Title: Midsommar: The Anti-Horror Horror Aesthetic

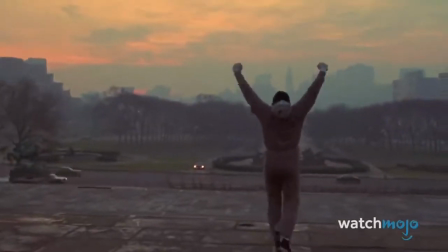Film is one of the only mediums of art that can affect a person in such a way that it gives them a lasting feeling or mood.
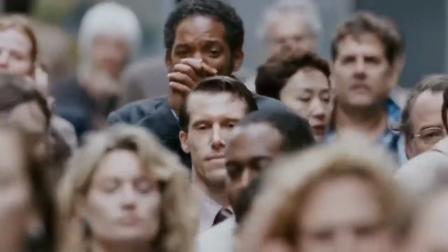These moods are created within films through things like plots and themes, but they're also created in more subtle ways too,
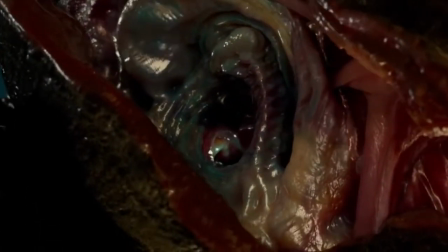using normal characteristics of a film such as sound design or the film's color,
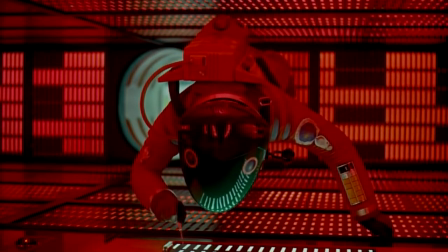or even the film's lighting, strategically in a way that affects a viewer's emotions without them even realizing it.
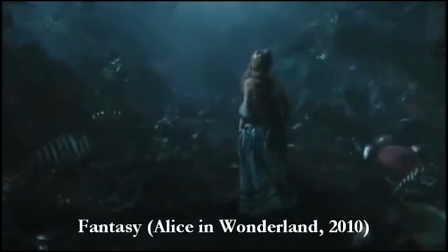We use genre to attempt to organize our films by their themes and the emotions and moods they make us feel.
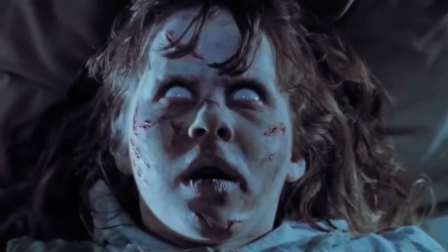Most films in genres such as horror have the same types of themes, colors, sounds,
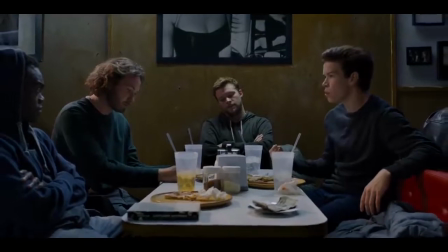and lighting to achieve a mood, but every once in a while you'll find a film that refuses to be categorized.
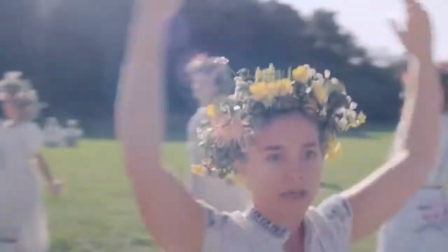A film that falls into a single genre on the surface level but underneath struggles with its genre identity in many ways.
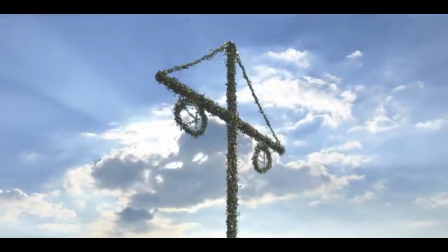The film I'm talking about is Midsommar.
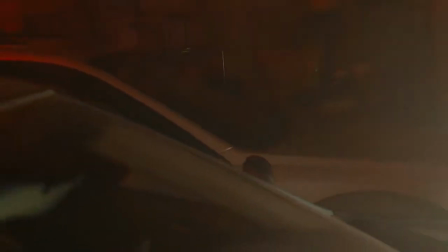Midsommar is considered to be a horror film because of its macabre subject matter in scenes like this.
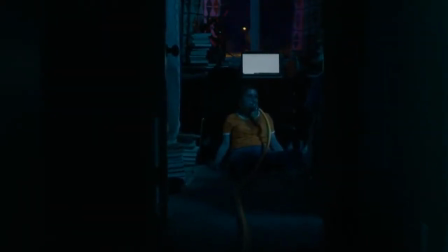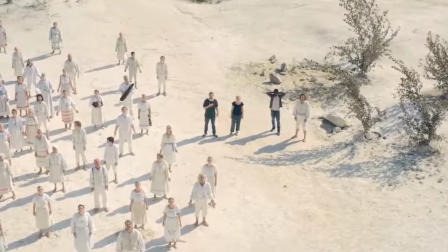And this.
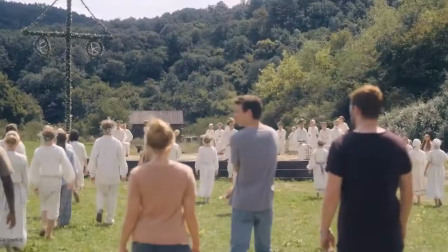No!
And because of its whole cult community thing.
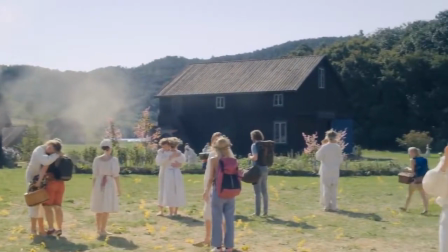But almost every other aesthetic and characteristic of the film are the complete opposite of horror.
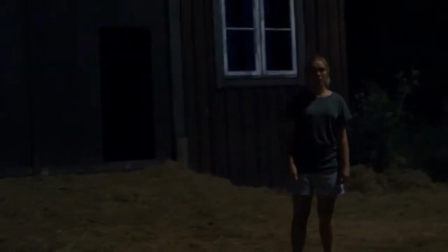Since the genre of horror is so broad, I'm going to categorize Midsommar in a small subgenre that I'm calling contemporary cult horror,
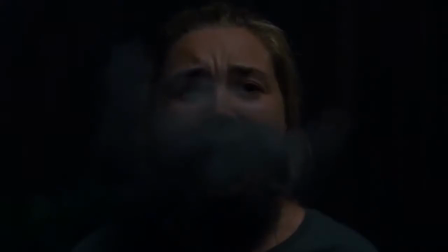which I believe is the easiest way to describe this hybrid type of horror, and I'm going to compare it to others within this subgenre.
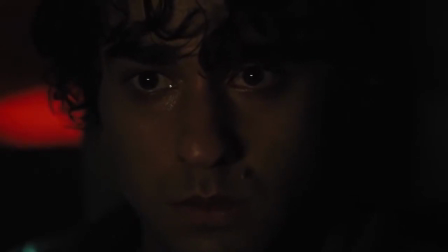Contemporary cult horror is often synonymous with very dim lighting and lowly saturated hues.
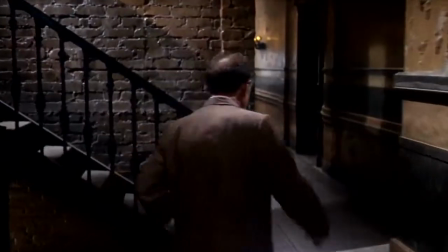In films like Hereditary and Rosemary's Baby, almost every scene is shot in a very dark interior with bland, dull colors.
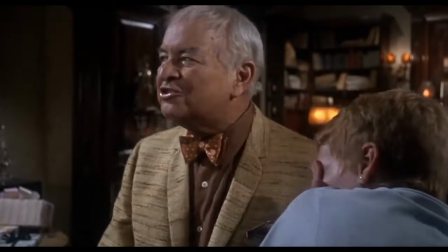In the name of the burned and the tortured, hail Adrian!
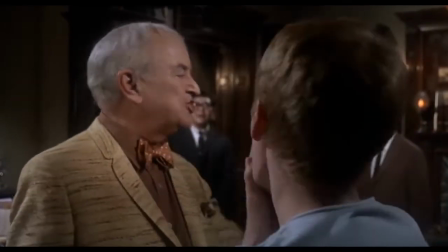Hail Adrian! Hail Satan! Hail Satan! Hail Payman!
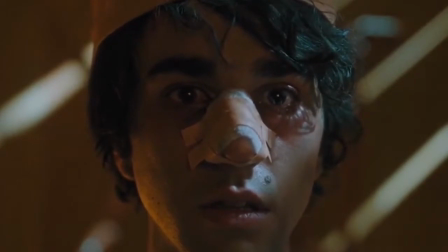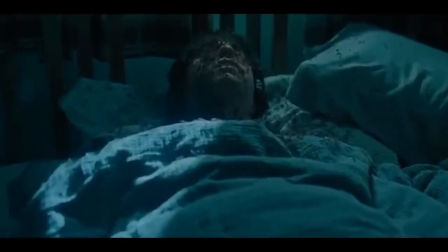Okay, maybe they have more in common than I thought. They also have very intense and unnerving scores.
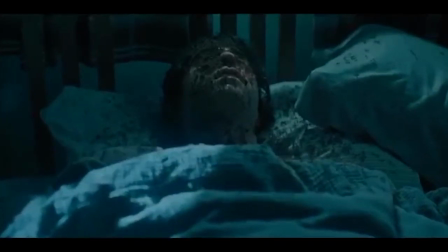Here's a quick taste.
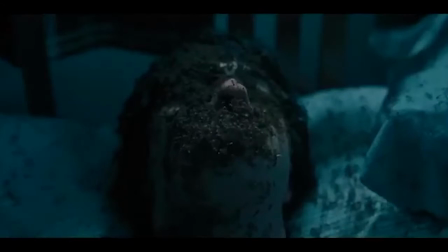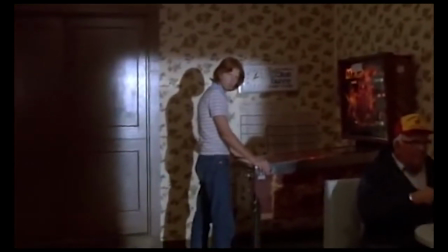While other cult horror films like Children of the Corn and Wicker Man take place mostly during daylight,
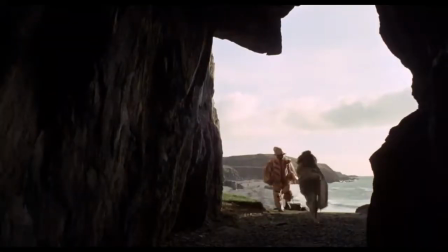a lot of scenes are shot within dimly lit buildings, or in Children of the Corn's case,
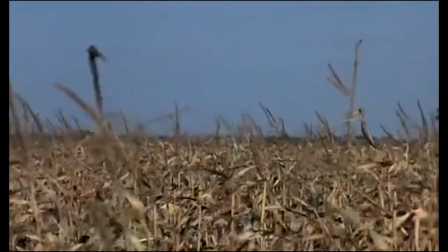within the fields of corn, which intentionally feel claustrophobic.
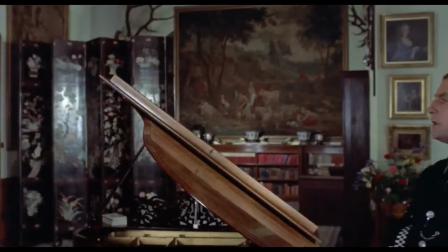And while Wicker Man has its fair share of colors, almost none of them are truly saturated.
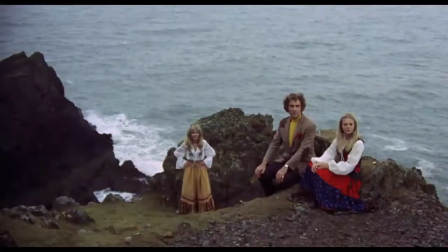They're faded colors to match the grim tone of the film.
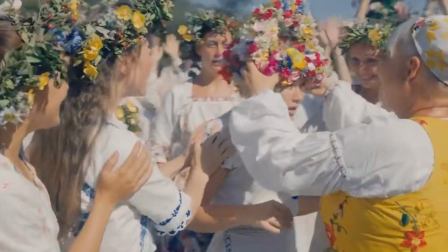Unlike the aesthetics of these films, which are all fairly similar, Midsommar is very bright, colorful, and pleasing to listen to.
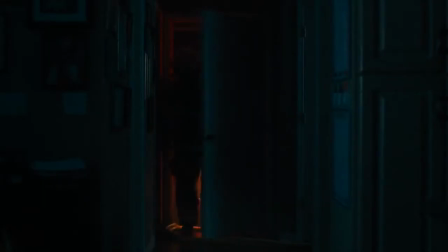Well, excluding the first 20 minutes. The first 20 minutes of the film is actually a traditional horror film, aesthetically speaking.
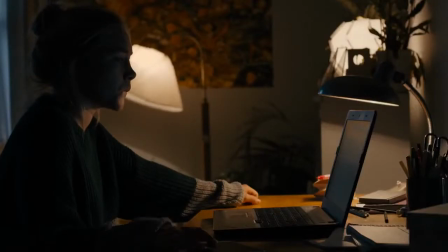Scenes like this are lit in such a way in order to shroud the character in darkness.
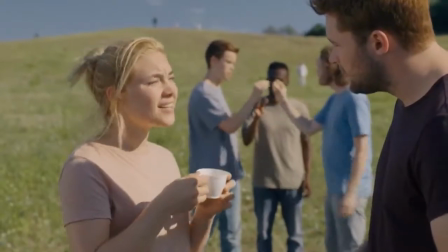See, the reason this film is horrific in the first 20 minutes, but something completely different afterwards, is that the film is framed from the perspective of Danny.
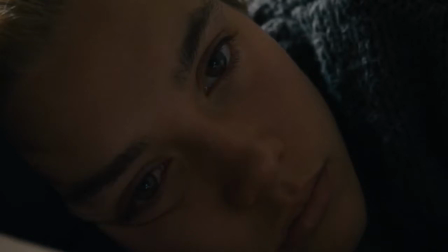In the beginning, Danny loses her entire family and becomes trapped in this toxic relationship,
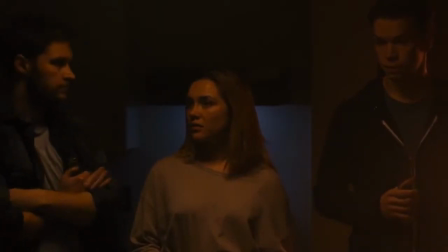so it makes sense that we get scenes like this and this. Do you see how dark this place is?
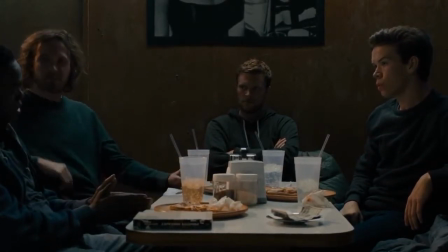I mean, Jesus Christ, this is a diner. It's absurdly too dark, simply to match the mood they're going for.
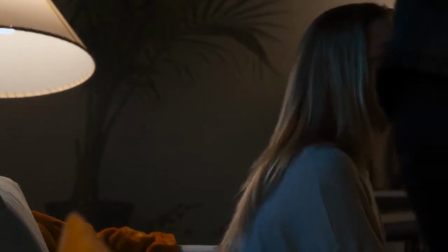They're trying to put you in the dark, sad, doomed perspective of Danny.
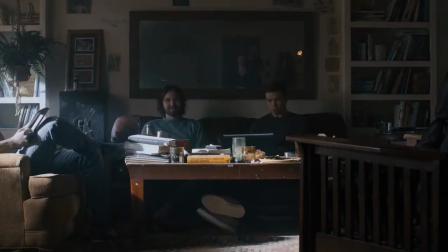Characters wear and are surrounded by neutral, lowly, saturated hues.
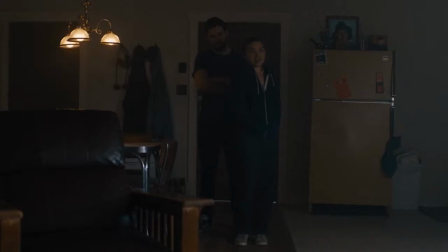They're lit in ways that keep them in darkness, even though it seems strange given the location of the scene, such as when they're in a diner or even an airplane.
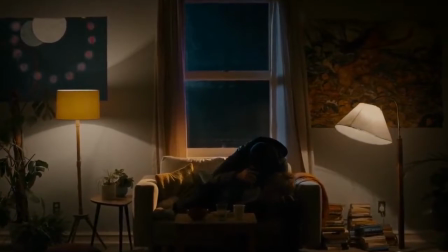And the sounds.
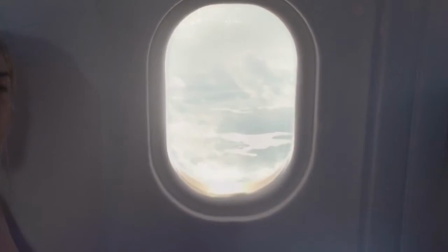Just damn. But as soon as those 20 minutes are up and Danny and friends are going to Sweden to stay with this community,
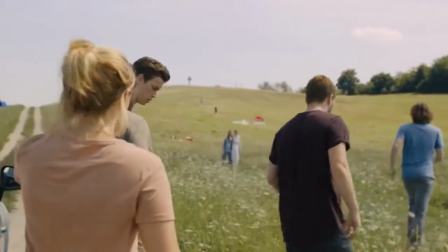colors become a bit brighter and more saturated and they're shown in brighter light.
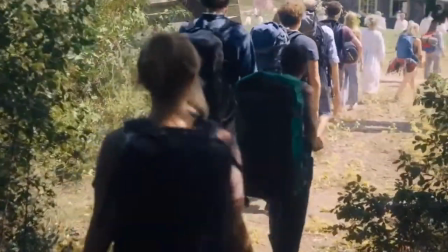And then as soon as the group arrives, they literally walk out of the darkness of the woods and into the light of this, well, paradise.
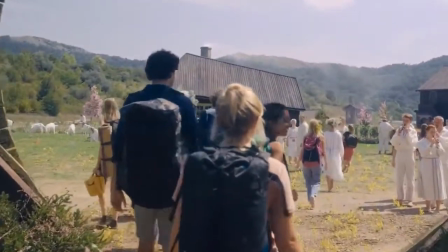At least from Danny's perspective. I mean, listen to this music.
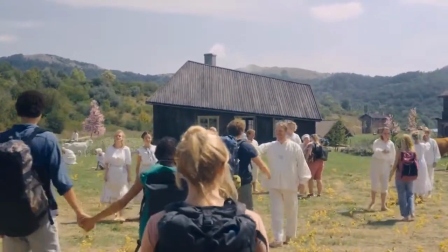After
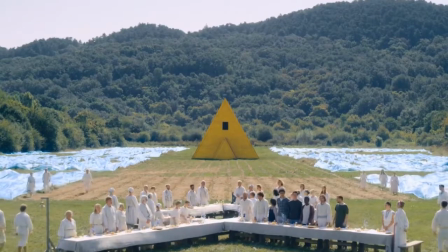After that, everything that happens within the confines of this community is shown in extremely bright light,
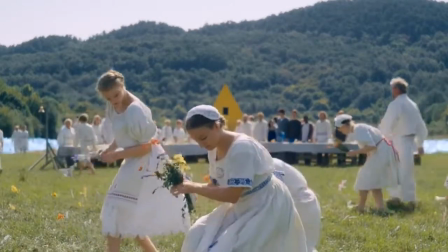and the frames are usually littered with highly saturated hues, excluding a dream sequence and only a small murder.
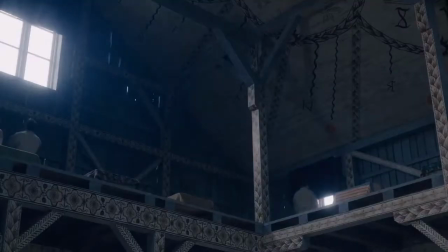The plot excuses the film of having any night scenes within the community when they explain that it only gets this dark in this part of Sweden.
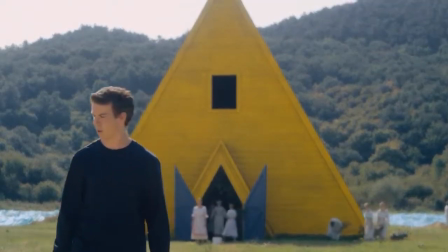During the group's stay in the community, horrific things happen, but these things are always shown in bright sunlight,
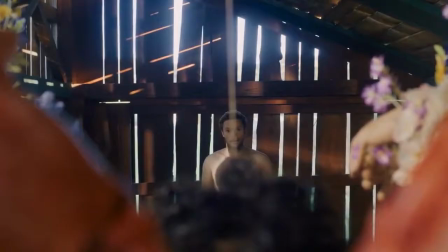surrounded by beautiful colors because the film is from Danny's perspective. Even some of the most brutally disgusting scenes have a lot of light and color to them.
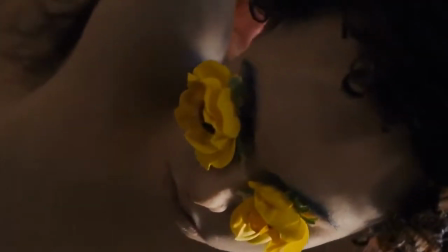Even in these horrific circumstances, Danny finds a place to call home.
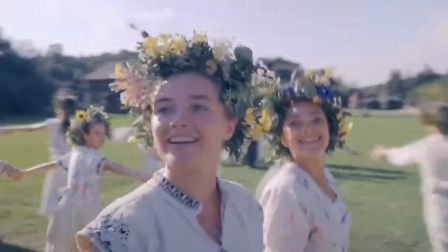You can see how they accept her when she participates in the dance ritual and wins her spot as May Queen.
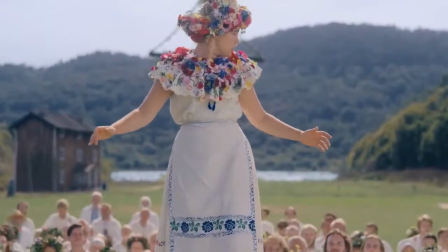She is the only character enjoying herself, and because of that,
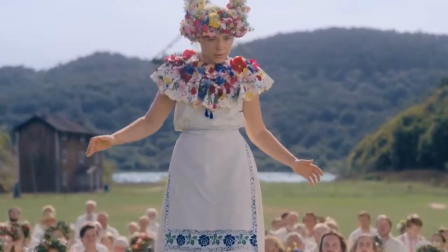she is covered in these beautifully vibrant flowers that begin to act as their own character as they breathe and move during Danny's drug trip.
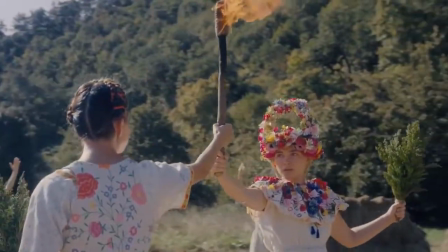After performing a ritual in the mountains, her transformation is punctuated by her May Queen dress.
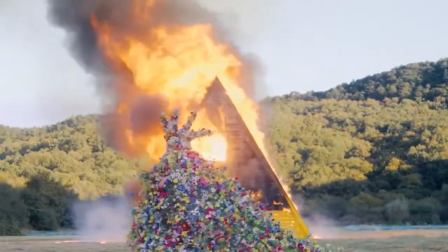I don't even know how to describe this thing. I mean, just look at it. It's beautiful.
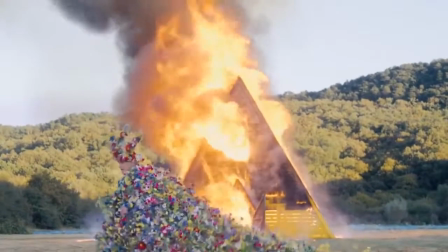All of these scenes look and even sound amazing.
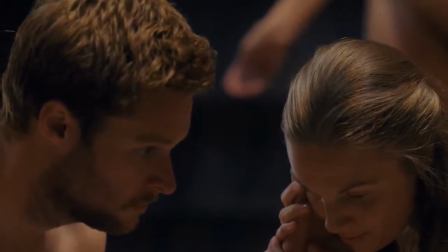Even the scene where the cult essentially rapes Danny's boyfriend while he's drugged is shown with an angelic score.
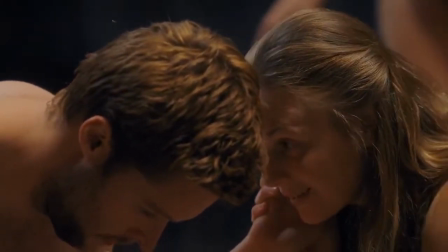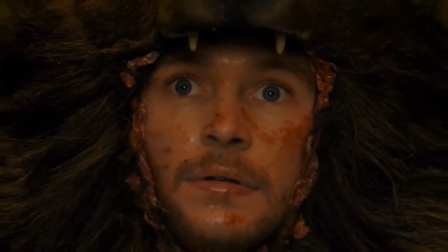This film stands out so much because of the stark contrast between its subject matter and its aesthetic.
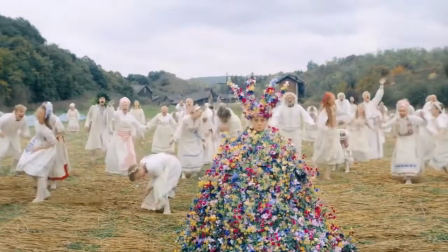It's intelligent in the way it shows character development and bold with how it shows what would be a hell for many of us becoming a beautiful safe haven for a few.
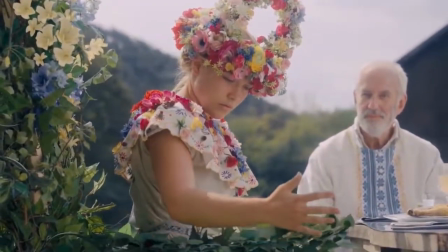Midsommar deserves awards for its beautiful aesthetics, its amazing acting,
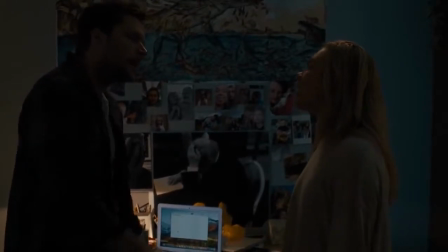and its terrifyingly accurate depiction of something we can all relate to, a toxic relationship.
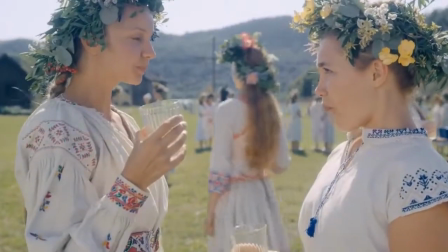The industry needs more filmmakers like Ari Aster and more films like this.